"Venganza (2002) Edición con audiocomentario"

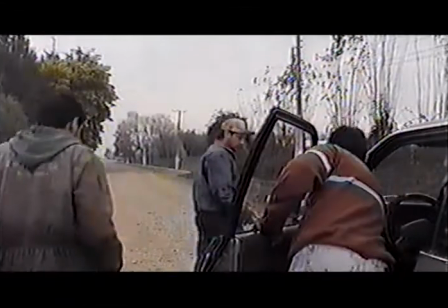(8:09)
Estaba de moda Mea Culpa, o estaba más presente entonces, ya parece que iba en bajada Mea Culpa, pero era una cosa que se manejaba.
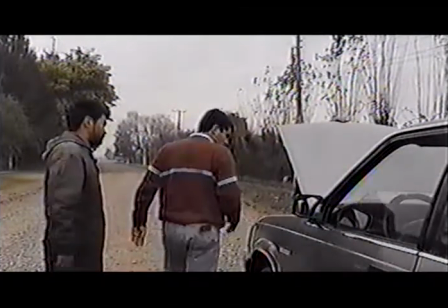(8:16)
Nosotros hicimos un esfuerzo grande porque esta película tuviera
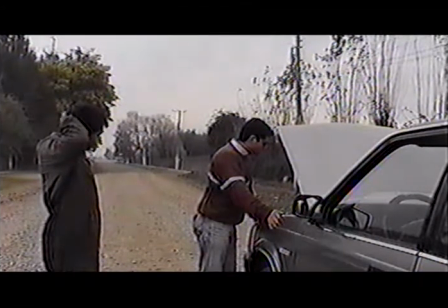(8:21)
una estructura más de película que de este programa truculento que era Mea Culpa, ¿cierto?
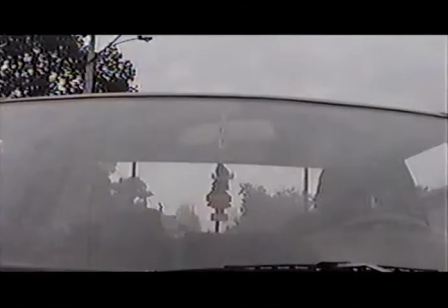(8:28)
Y es súper difícil porque nosotros, Mea Culpa siempre fue un programa
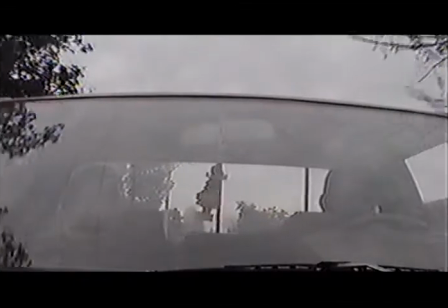(8:34)
para las series que uno estaba acostumbrado a ver en extranjera, digamos, gringa principalmente importada, era un programa precario y se notaba la precariedad.
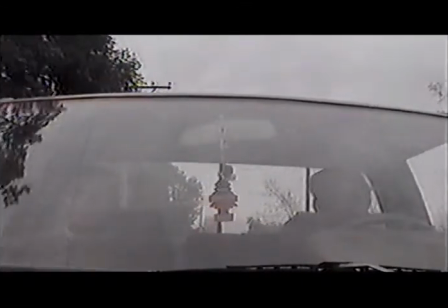(8:42)
Y nosotros éramos mucho más precarios todavía, pero aún así queríamos que el lenguaje de nuestra imagen,
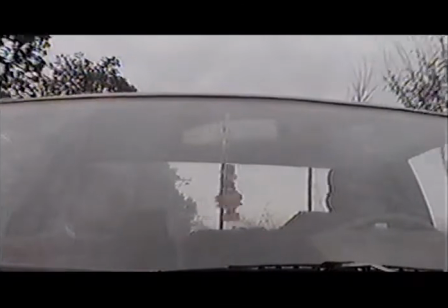(8:50)
digamos, de nuestra película fuera ese, que bebiera de la fuente cinematográfica, del estilo cinematográfico y no del televisivo.
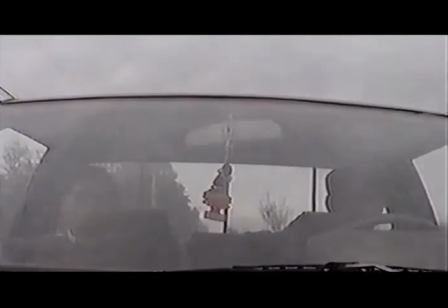(8:59)
Acá falló el reflejo del parabrisas. Sí, teníamos muy poco tiempo.
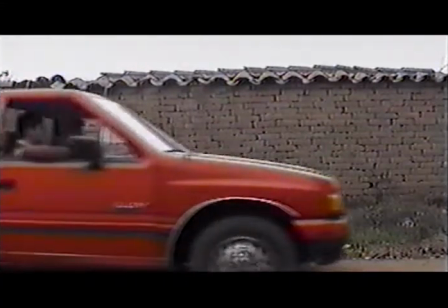(9:05)
Tenían los muchachos que volver al trabajo y el sol pegaba de una manera fatal, entonces no podíamos verla.
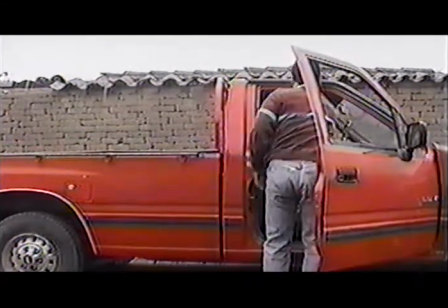(9:12)
El problema de esto es que no teníamos monitor, porque la cámara grababa en sí misma, no estábamos controlando la imagen.
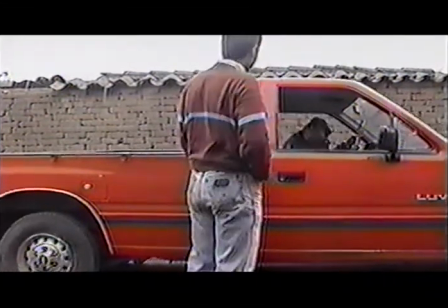(9:19)
Entonces fue la pasada, grabaron el diálogo, no sé si lo repitieron alguna vez, pero no se nos ocurrió hacer el viaje en contra.
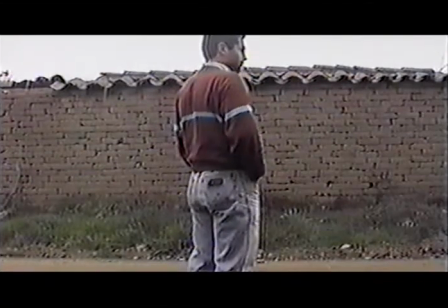(9:26)
A lo mejor el sol estaba puesto por otro lado, se hubiese visto mejor. Los audios de esos diálogos los iba grabando alguien que estaba escondido en el asiento trasero de la camioneta con un micrófono.
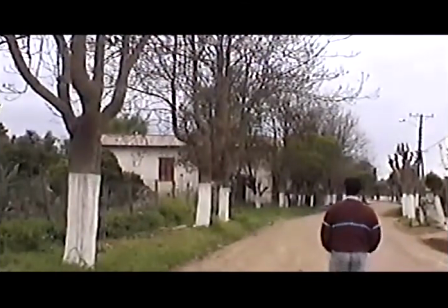(9:35)
Pero en algunos casos no. Y después se trataba de ensamblar, porque en algunos casos no coincidía.
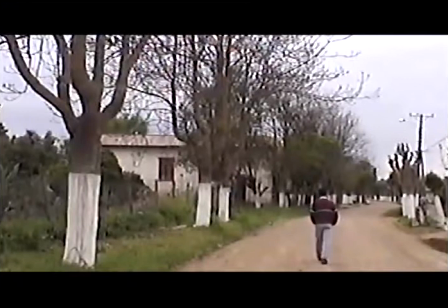(9:41)
Algunos diálogos también de los vehículos se doblaron después. Esta toma la reintegramos de las copias de los DVD originales, Sí, de la cinta original. de las cintas originales, claro.
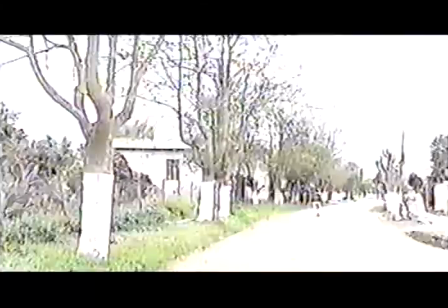(9:56)
Porque la edición final no tenía esa toma y está muy, muy deteriorada.
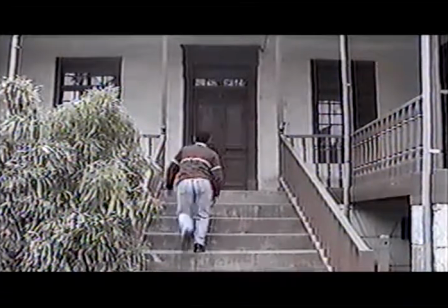(10:02)
con mucho grano, estaba como quemada la película. Como sobreexpuesta. Sobreexpuesta, sí, claro. Claro. En el VHS original, esta película se circuló en VHS. En el VHS original
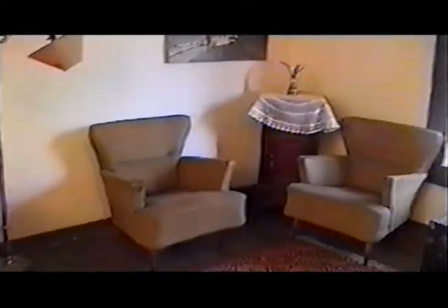(10:17)
quedó una toma de esa misma caminada del actor que estaba sobreexpuesta, porque se estaba oscureciendo.
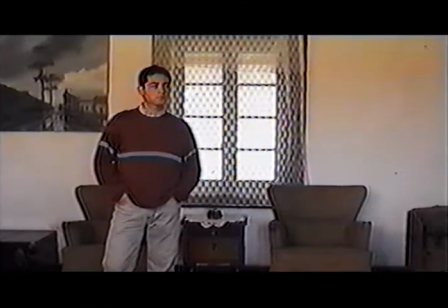(10:24)
Nosotros dijimos, ya aquí esto para que se note mejor. Pero nos dimos cuenta después al verla que quedaba mal, que no calzaba, era como mucha luz.
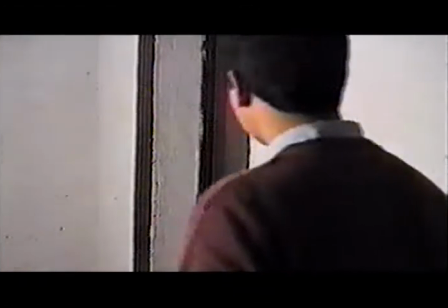(10:31)
Y esta era más parecida. Y pudimos reemplazarla, como tú dijiste, teníamos los archivos, y eso es lo que hiciste tú y que no se nota, felizmente.
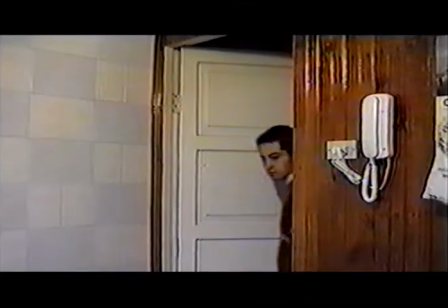(10:39)
Como digo, este es el corte como de todas las cosas que nos arrepentimos, que podíamos cambiar,
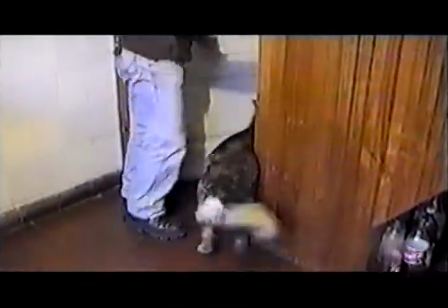(10:44)
respetando la esencia así técnica y narrativa de la película.
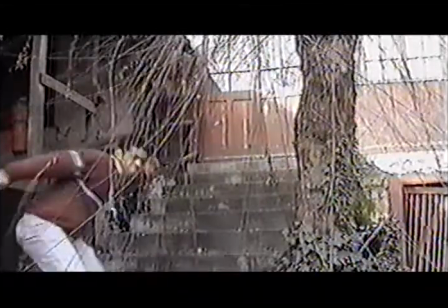(10:50)
Ahí aparece por primera vez el perro.
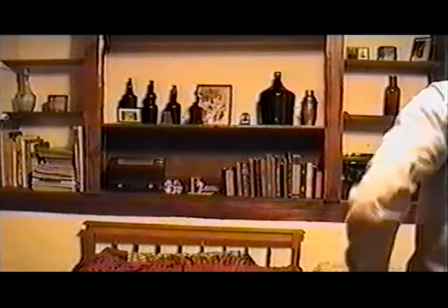(10:56)
El cuarto de Juan. Esto no sé si se entiende muy bien. Aquí el actor dice algo en voz alta.
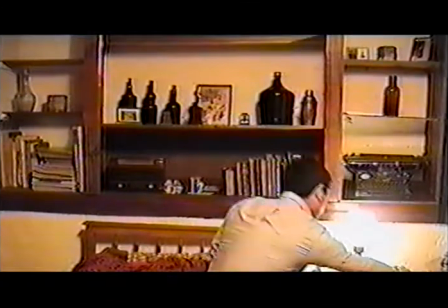(11:01)
La idea era que fuera como que él lo decía, pero para aclarar que esa era la habitación del hermano.
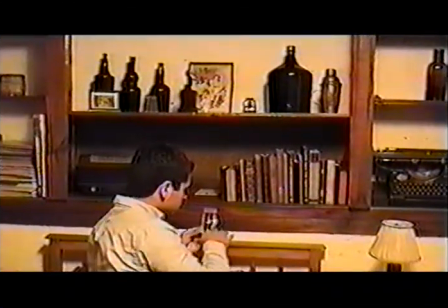(11:10)
Y ahí está la artesanía que se dedica a ser el hermano, que queríamos dejar la semilla de eso, de esa información en la primera escena.
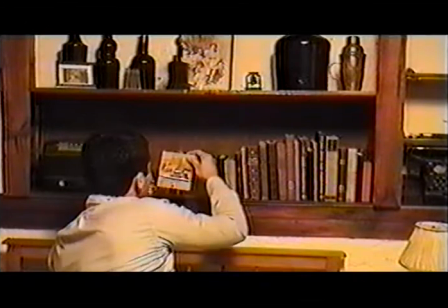(11:18)
Quizás se hubiera solucionado eso con una toma de la puerta que estaba cerrada y que
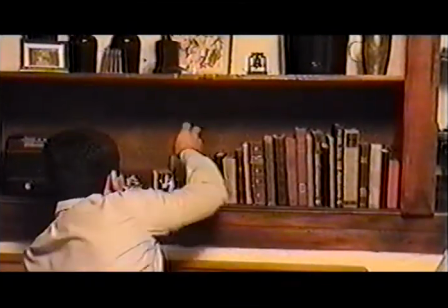(11:25)
él va y la fuerza o encuentra una llave y la abre.
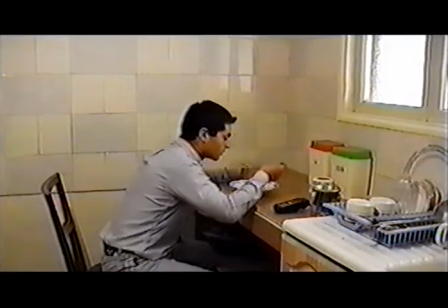(11:31)
Claro, o un retrato del hermano, por ejemplo. También, también. Pero de alguna manera el hacer película, digamos, es un arte que se va,
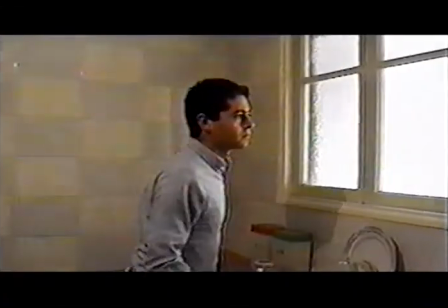(11:42)
que uno lo va adquiriendo habilidad a la medida que repite.
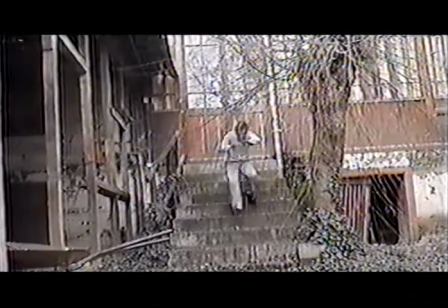(11:47)
Indudable que el mismo ejercicio que estamos haciendo ahora de visionar, de ver esta película, te ilumina.
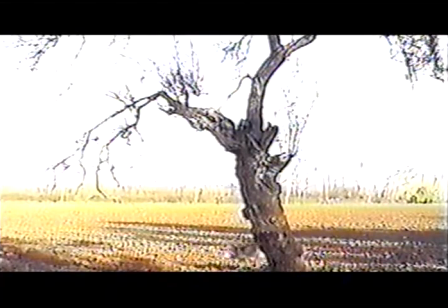(11:54)
Esa escena está sobreexpuesta, sin embargo no la reemplazamos,
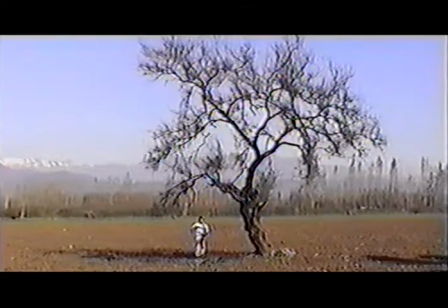(11:57)
pero más o menos esa era la idea de lo que hablamos antes. El mismo hecho de ver tu película y analizarla críticamente te permite mejorar para cuando tú quieras hacer otro esfuerzo.
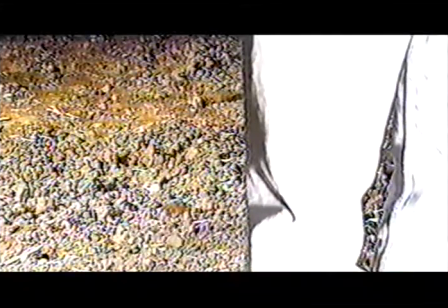(12:07)
Acá el actor le habla al árbol.
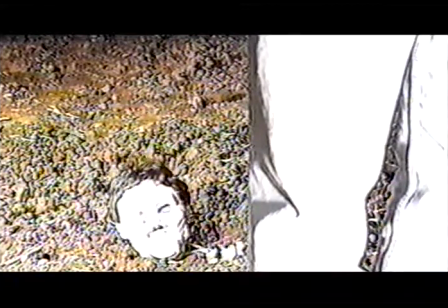(12:10)
Sí, el árbol representa al hermano porque él lo enterró, digamos, clandestinamente en el árbol.